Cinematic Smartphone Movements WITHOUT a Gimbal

Can you capture cinematic movements on your smartphone without a gimbal? The answer is 1000% yes.
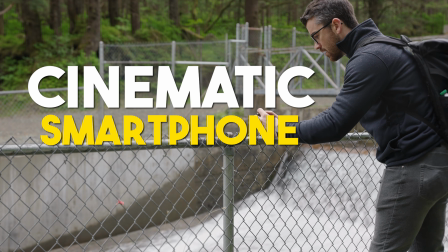And in this video, I'm gonna cover my top 10 cinematic smartphone movements that anyone can master in just a few short minutes.
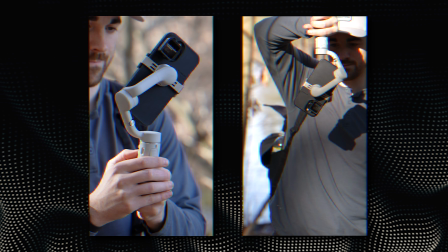So here's the deal. I really do think gimbals are phenomenal tools, but with the way smartphones have been advancing,
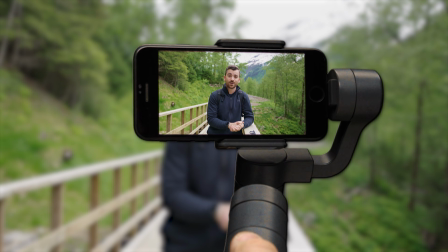especially with the built-in stabilization technology, I don't think you need them anymore.
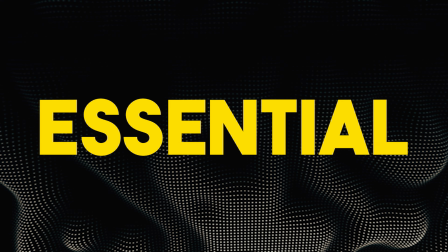So how this video is gonna work, we're gonna start with the essential smartphone cinematic movements, stuff that anyone can do, whether you have an Android or an iPhone, and these are like the foundations of cinematic filmmaking,
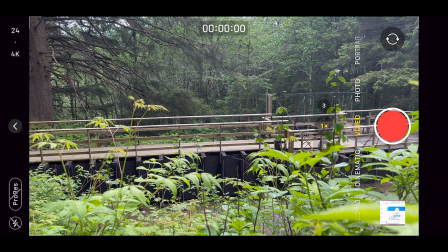really with whatever camera you own. Then from there, we're gonna level up and talk about the advanced movements,
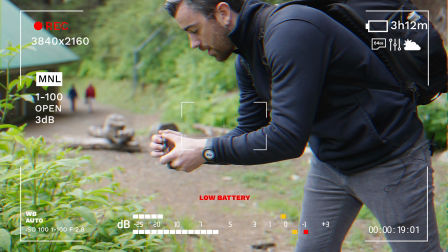where we combine some of the essentials and create movements that you can use in your videos to absolutely make your content stand out. And then finally, we're gonna end the video with some rapid fire tips that anyone can use on any smartphone to instantly level up their movements to make sure they're smoother, they look more professional, you have more angles in your videos. All of these things are gonna massively level up your content, so make sure you stick around for the full video. All right, so the first movement in the basic category is the push-in.
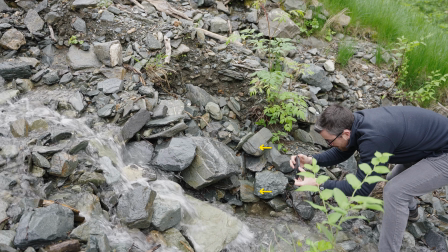Simple, yes, but this is honestly one of, if not the single most used shot in Hollywood movies because it is so applicable in so many different scenes.
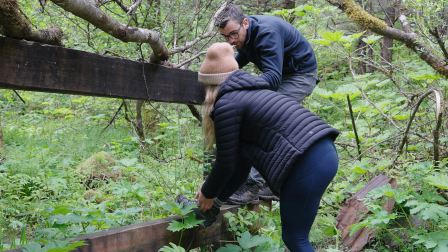And if used correctly, it can really draw the viewer into the scene.
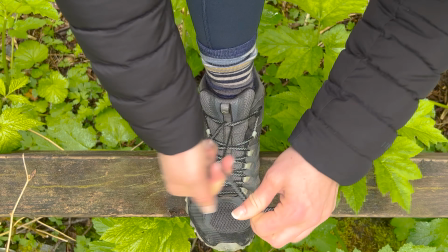To capture this shot the best way possible, I recommend holding the camera with two hands and slowly pushing your hands forward,
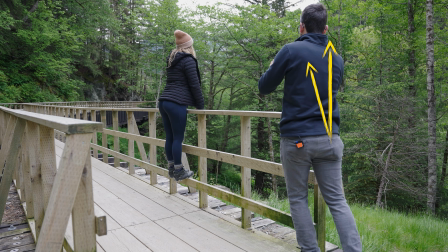or for an even smoother look, just lean your entire body forward. It kind of stabilizes the shot a little bit more.
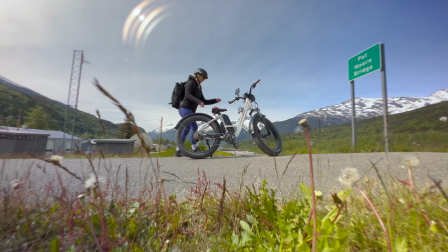So the next shot is the pullback shot. And this, I know, sounds very simple, but it is extremely powerful.
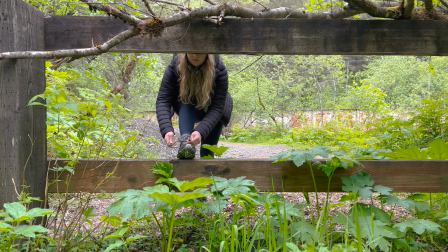We usually start close up to where the subject either is right now or we know where they're going to be
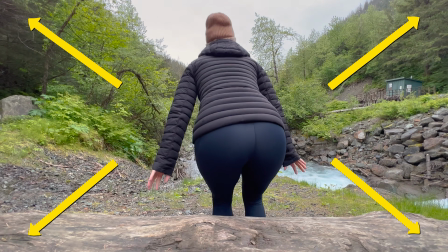at the end of the scene. We position ourselves and then we just hit record and slowly pull the camera backwards.
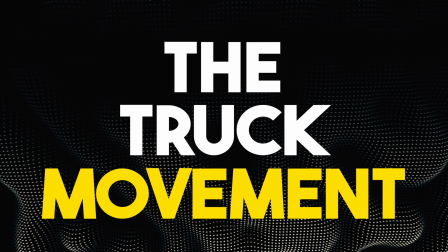Up next, we have the truck movement, which is anytime you move the physical camera from side to side.
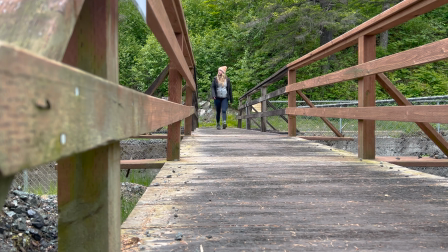Super simple and clean movement for adding that extra motion to the frame.
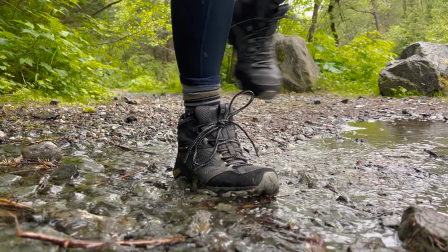I usually like to capture these shots low to the ground and emphasize the subject either moving towards or away from the camera.
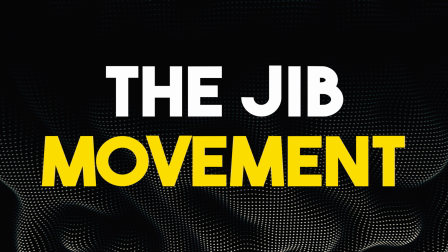Then we've got the jib movement, which is named after the professional tool that camera operators use to actually create the movement.
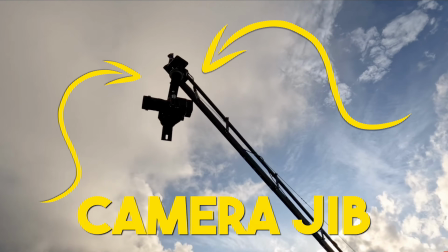What you're looking at right now is a camera jib, as it's called in the film industry, and it allows us to smoothly move the camera up and down on a straight path.
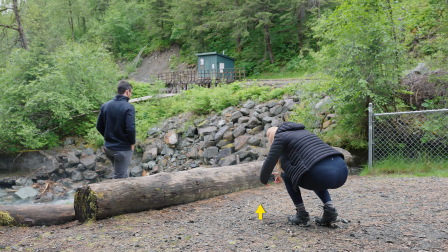But we don't even need the fancy jib to create the jib movement. We can just position our camera, hit record, and slowly move the camera up and down.
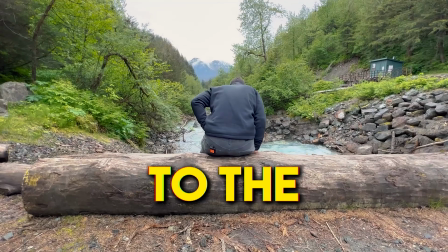A lot of times these shots are used to connect the subject to the environment by shifting the focus of view from one to another. Then last but not least, for the basic movements, we have actually two movements that I've paired together, which are the pan and tilt movements.
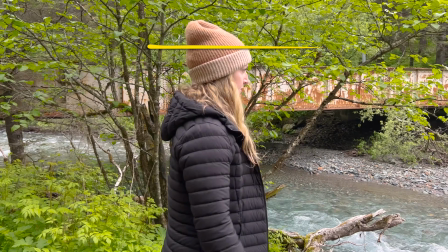Panning is keeping the camera in the same place but changing the angle from left to right, and then tilting is doing the same thing but up and down.
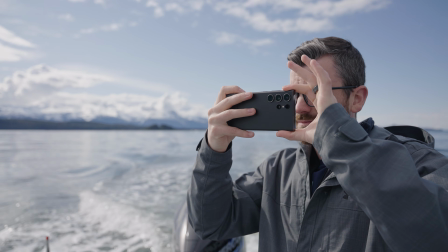These movements are Hollywood classics and super easy to capture handheld so long as you keep them nice, slow, and controlled.
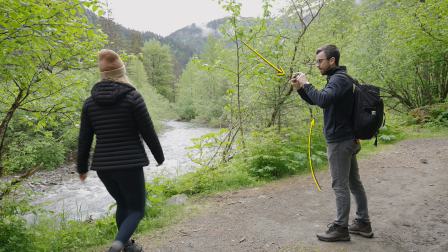One thing though is to make sure that you're turning or tilting your entire body while capturing the shot instead of just rotating the phone with your hands, because your hands are always more shakier than stabilizing the movement by using your entire body to move back and forth.
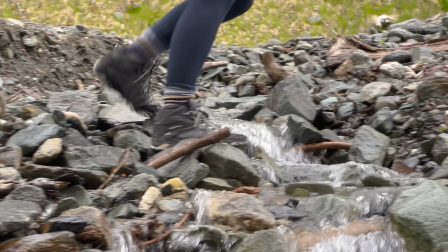The pan shot is typically used to keep a subject in frame from start to finish as they're walking by the camera.
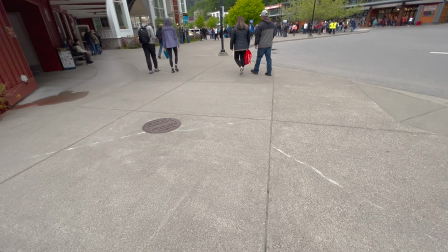The same can be said for the tilt, but it's usually used to introduce a new part of the environment, like tilting up to reveal more of the surroundings. Okay, so those are the basic movements. And before we move on to the advanced section, I highly recommend you create a note on your phone right now and write down all those basic movements. It's crazy how simple they can sound while you're learning them in a YouTube video,
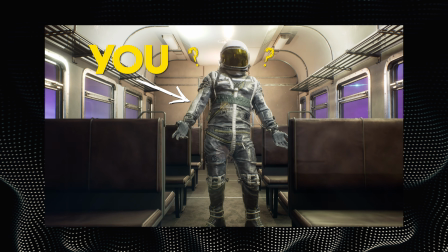but then you end up in the field shooting something and you're not gonna be able to think of any movement other than just putting your camera up,
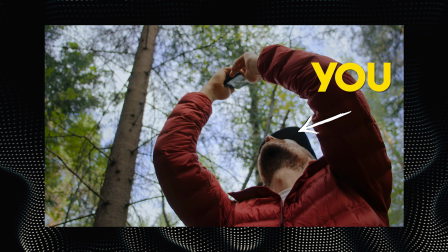pointing it at the subject, and kind of moving the camera around aimlessly. That's where this quick reference guide will come in super handy. Open it up while you're out in the field shooting and challenge yourself to capture each scene multiple times using at least a few of these movements.
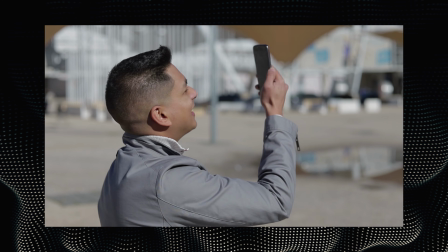They might not seem quite as exciting as the advanced movements that we're about to cover, but if all you do is crazy advanced movements, your videos will end up super distracting and overwhelming to the viewer.
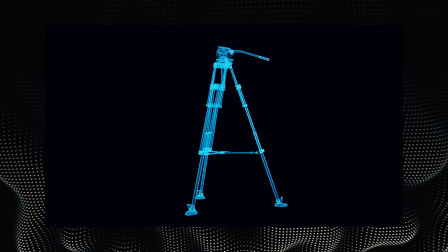Remember, in most films, 75 to 90% of movements are either completely fixed on a tripod or using one of the basic movements we just covered. But either way, let's now move on to the advanced section of this video. What's cool about these movements is that you create them by combining two or more of the basic movements together, which is why we needed to start with those first. Now, on top of that, to get even more advanced, you want to ideally coordinate these advanced shots with a particular movement of your subject. Whether it's a human, a car, a dog, even a stationary object that's not moving, always remember it's not just the movement of your camera, but also the movement within your frame that you're filming.
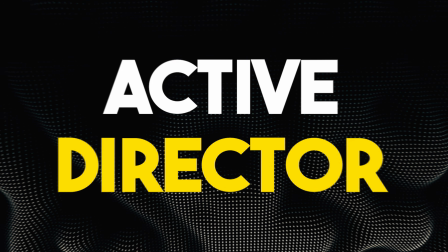This is why I always recommend to be an active director in the scene, not just a passenger. Even if you're just filming with your smartphone and you feel like there's no need to direct, trust me, it will absolutely upgrade the look of your films. We actually have an entire video on YouTube, which I'll link above or in the description below, about being a director in the scene and how it improves your videos. Up first in the advanced section, we have a category of shots I call reveal movements.
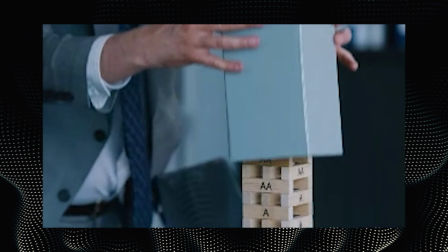Reveals are easy to remember because it's any movement where we reveal our subject or reveal our environment.
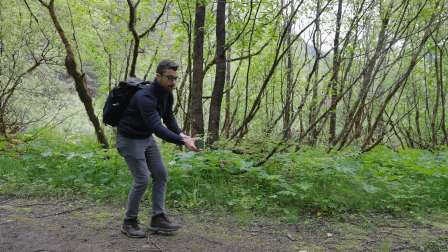In this example, we start with the camera pointing at the ground. On action, we tilt the camera up while pulling back at the same time.
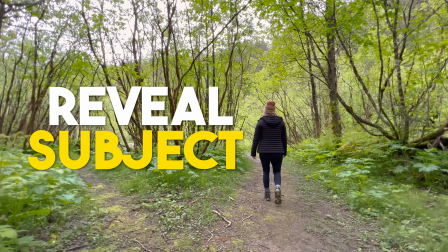Not only does this reveal the subject in an interesting way, it also gives us way more perspective on the environment.
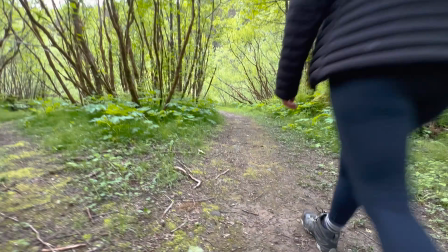And if you paid attention, we combine two basic movements, the tilt and the pullback, all at the same time.
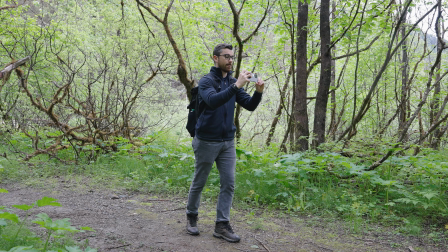Then from there, we can do the exact opposite as well. Start with the camera looking up and then tilt the camera down while slowly pushing in as well.
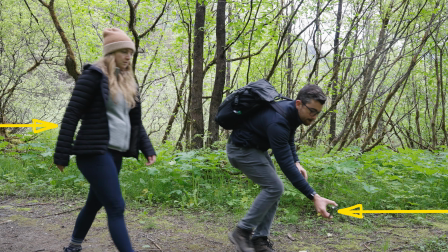Now, one thing you may have noticed in these shots is that the subject is moving in the opposite direction of the push in or pullback movement of the camera.
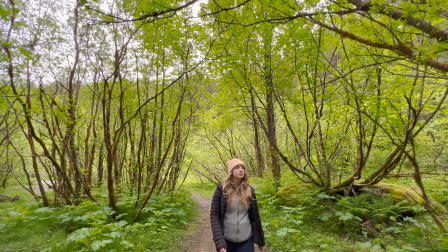This is really key to pay attention to. When you have these contrasting movements,
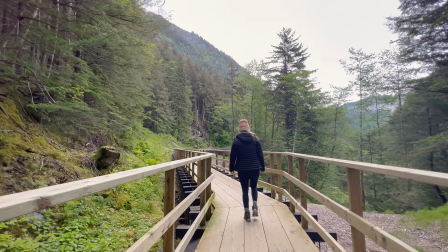it makes for a much better shot because the two opposing movements almost multiply and give the impression of even more movement in the shot.
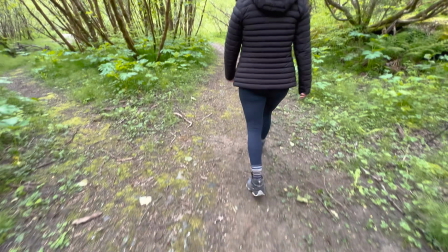Now compare this to moving the camera in the same direction of the subject,
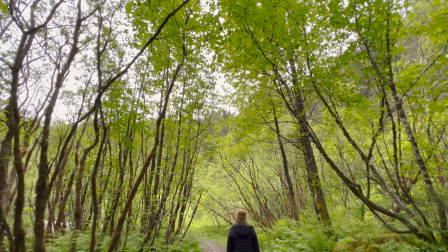and the overall energy in the scene is much less because relative to each other, they're kind of moving the same, so there's no extra motion. So overall, the movement in the scene is much less exaggerated.
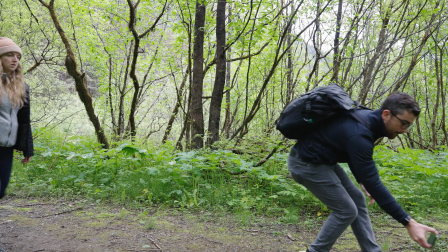Now, if you want more subtle movements in your videos, this could be the better choice for you, but personally, I almost always opt for the camera and the subject moving in opposite directions.
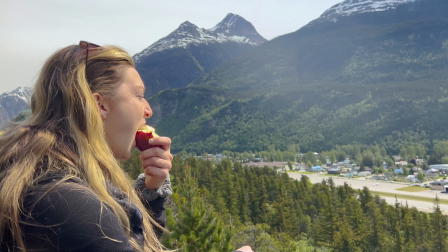Here you can see another variation of the reveal shot where we start on the subject, we pull back and pan the camera to the right,
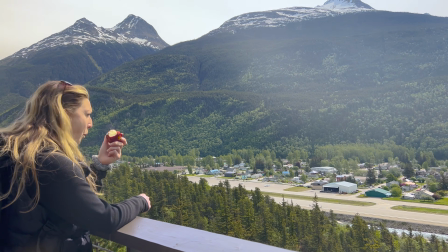revealing the location and giving the viewer more insight as to where we are in the film.
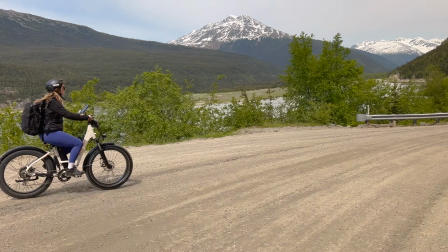There's really an endless combo of reveal shots that you can do.
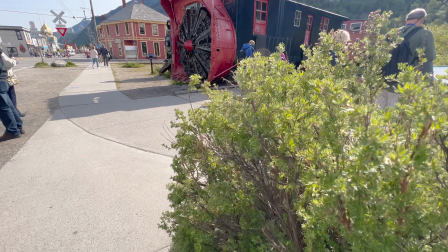Just combine two or more of the basic movements and ask yourself if you want to reveal your subject or start on the subject and then reveal some new element of the scene,
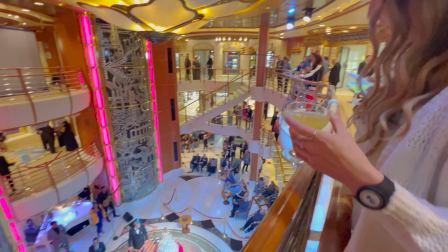like a landscape or a secondary subject, anything like that. Up next, we have the parallax shot.
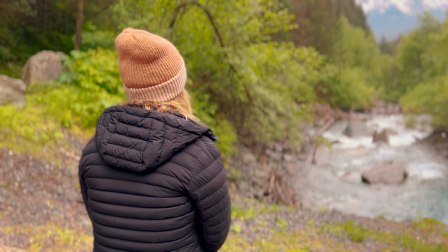This is also called the orbit shot sometimes. It's where we rotate around our subject while trying to keep them in the same part of the frame.
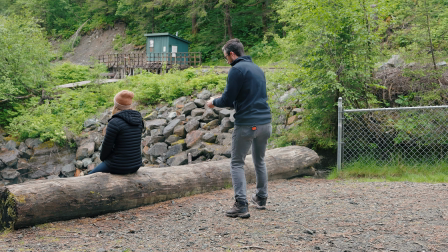This means our subject stays relatively stationary, but the foreground and the background are both rotating in opposite directions.
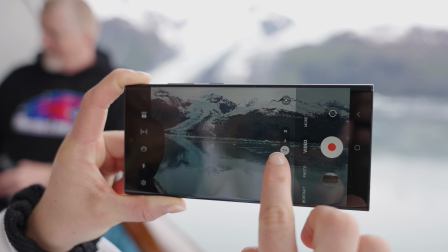Now, a pro tip with all these movements is that you should probably film each action sequence multiple times using different lenses on your camera.
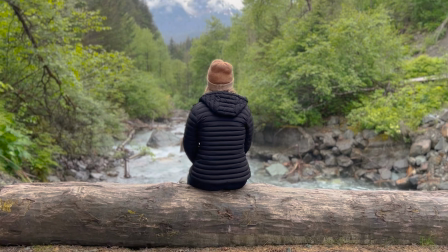So with the parallax here, we can do it once with the wide angle lens, and then we can redo it with the tighter lens,
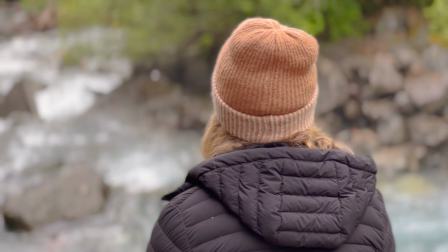and in the edit, that gives us more range to cut those two together to give us a more dynamic feel to our video.
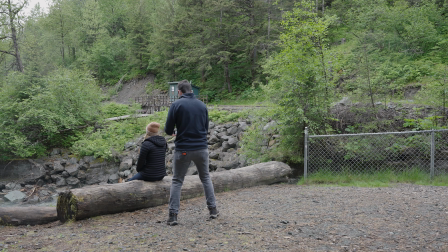Just keep in mind, whenever you're using a more zoomed in camera, you'll need to slow things down a little bit more just to keep things looking smooth. Now, what's really cool is we can actually combine the parallax and the reveal shots to create what I call a lazy parallax. To do this, you start as if you're doing a parallax, rotating around the subject, but then you stop rotating and carry the side-by-side movement,
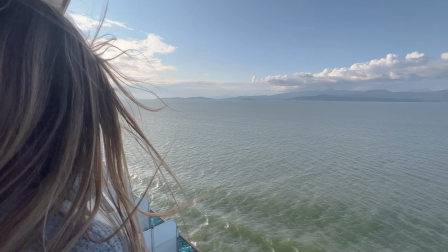which allows us to see past the subject and it reveals the environment more. I call it a lazy parallax because it's almost like the camera got lazy, decided to stop rotating, and just slowly moved away from the subject. I almost always find myself doing this because I try not to take steps, and usually at the end of that parallax, I can keep moving the camera without having to actually move my feet.
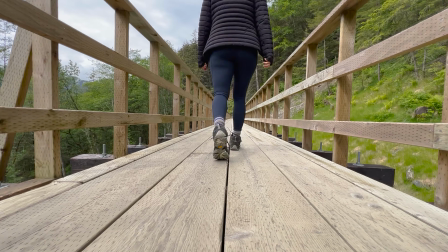Up next, we have the Dolly Jib. This is where we follow the subject from a lower angle and slowly raise the camera up like a jib movement. We can also push in and then raise the camera up over an object to reveal a new element in the scene.